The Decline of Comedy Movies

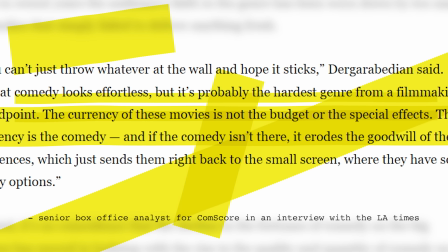[16:34]
Says senior box office analyst for Comscore in an interview with the LA Times, oh like in stand-up when it's bad boy is it bad all of the eyes are on the writing the performance and the joke i was talking to a friend who i think is a really good comic and it can take people like up to half a decade to write a really good stand-up set with all the revisions and versions it goes through to be the funniest it can be a wonderful example of nothing working from script to screen is MGK's stoner comedy. I reviewed that movie two years ago and I will not let it go. We had plenty of joke ideas, but the execution overall was terrible from script to editing and performance. Take this scene for example, that is a classic slapstick style misunderstanding.
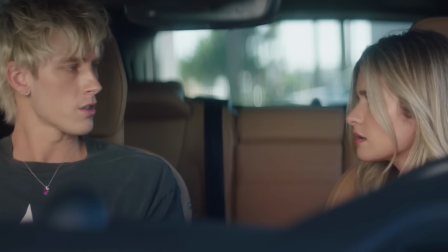[17:22] My phone's dead. Fuck. Do you have a charger? Uh, yeah, there's one in the glove compartment.
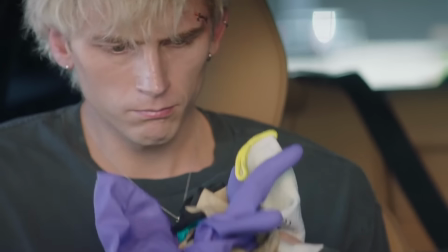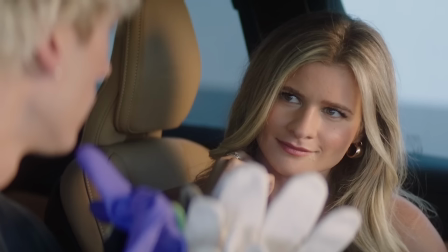[17:35] There's a lot of gloves. Well, yeah, silly. It's the glove compartment.
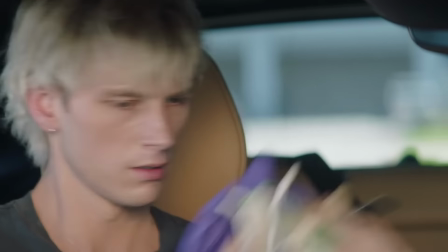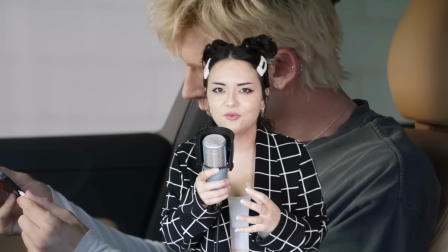[17:44]
There aren't strict rules for comedy that always have to be followed, but this scene specifically had a lot of pacing issues.
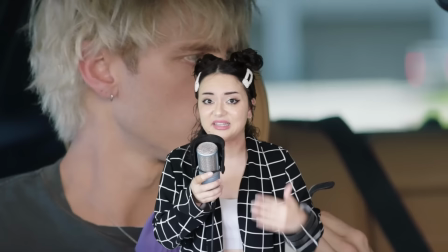[17:52]
I felt like the shot held on for too long, pensive music that could have been done without to really let the moment linger.
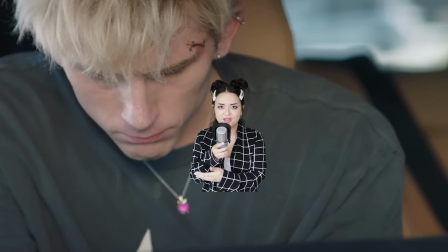[17:59]
They spoiled the joke by showing us the glove reveal right away, and they could have played around with different types of reactions. Compare it to this scene from Napoleon Dynamite.
Are you going to eat your tots?
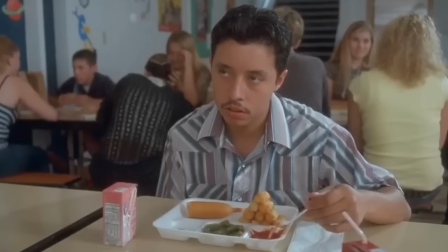[18:14] No. Can I have them?
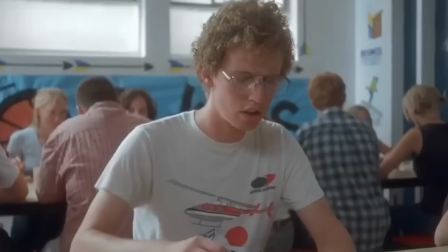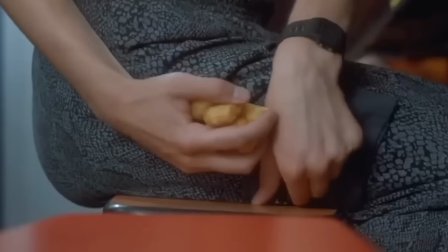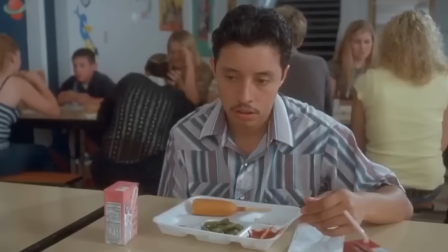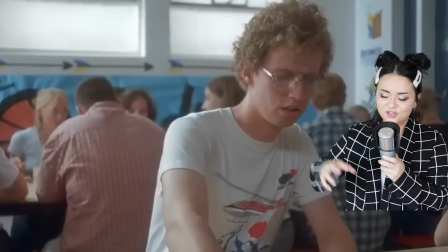[18:33]
The delivery is believable. The way he grabs the tots on the table is funny.
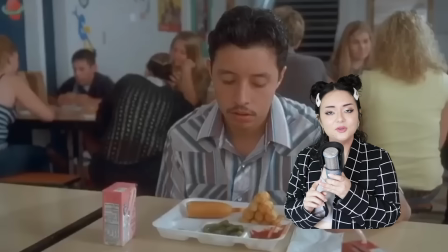[18:38]
But then it cuts to him unzipping his pocket and trying to shove them all in there with one falling out. Cutting to Pedro's perfect blank reaction. There's a lot of little things working together to make this scene funny.
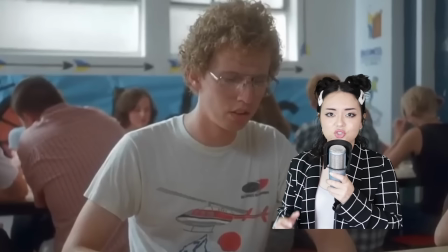[18:52]
Including the camera work and the editing. When it could have easily relied on the whole joke being, oh, he grabbed some tater tots funny and shoved him in his pocket, how weird is that? Without showing us any of the things that they did. The few movies I mentioned obviously aren't representative of the entire comedy genre right now. But unfortunately, they are kind of representative of mainstream comedy films right now because these are the movies being shown to the casual movie enjoyer. It's really hard for me to verbalize exactly why I feel this way about a lot of these movies. I don't know if I just don't love the acting, if my sense of humor doesn't align with current trends because I literally find this funny, or if it's a mix of generally everything, or if I'm just not the target audience. Which could definitely be the case, because I don't mean to come in here with rose-tinted glasses and be like, Old comedy's good, new comedy's bad.
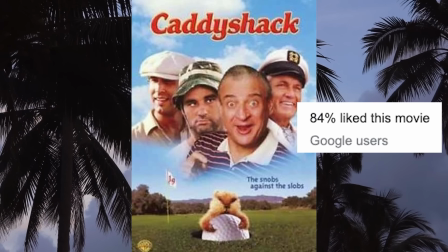[19:44]
Because the classics we remember are the best ones from that era, when not all of them hit and not all of them were my taste.
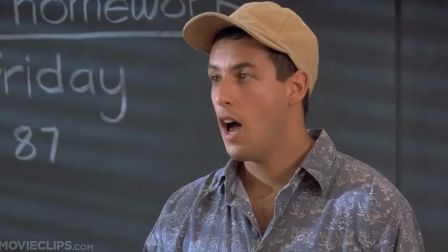[19:51]
For example, I don't love Adam Sandler or Will Ferrell movies, even the classics.
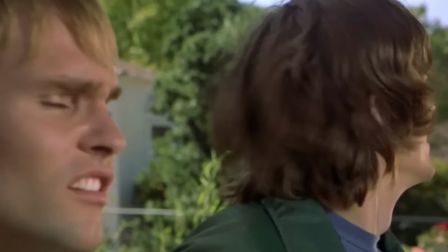[19:57]
And Dude, Where's My Car? is a terrible stoner comedy that I didn't find very funny despite how popular it is. Some of my least favorite comedies include The Shit Stain that is Sausage Party.
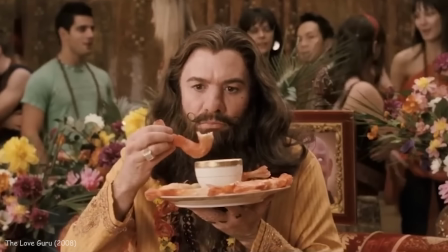[20:09]
And even beloved actors like Mike Myers that have made comedy classics have made widely regarded unfunny films. I just feel like we have less of those comedies that I really see sticking around to be classics in the future. Each decade had its classic comedies. The 70s, 80s, 90s, and early 2000s had a really healthy handful of quality comedy classics that people still quote and remember fondly today.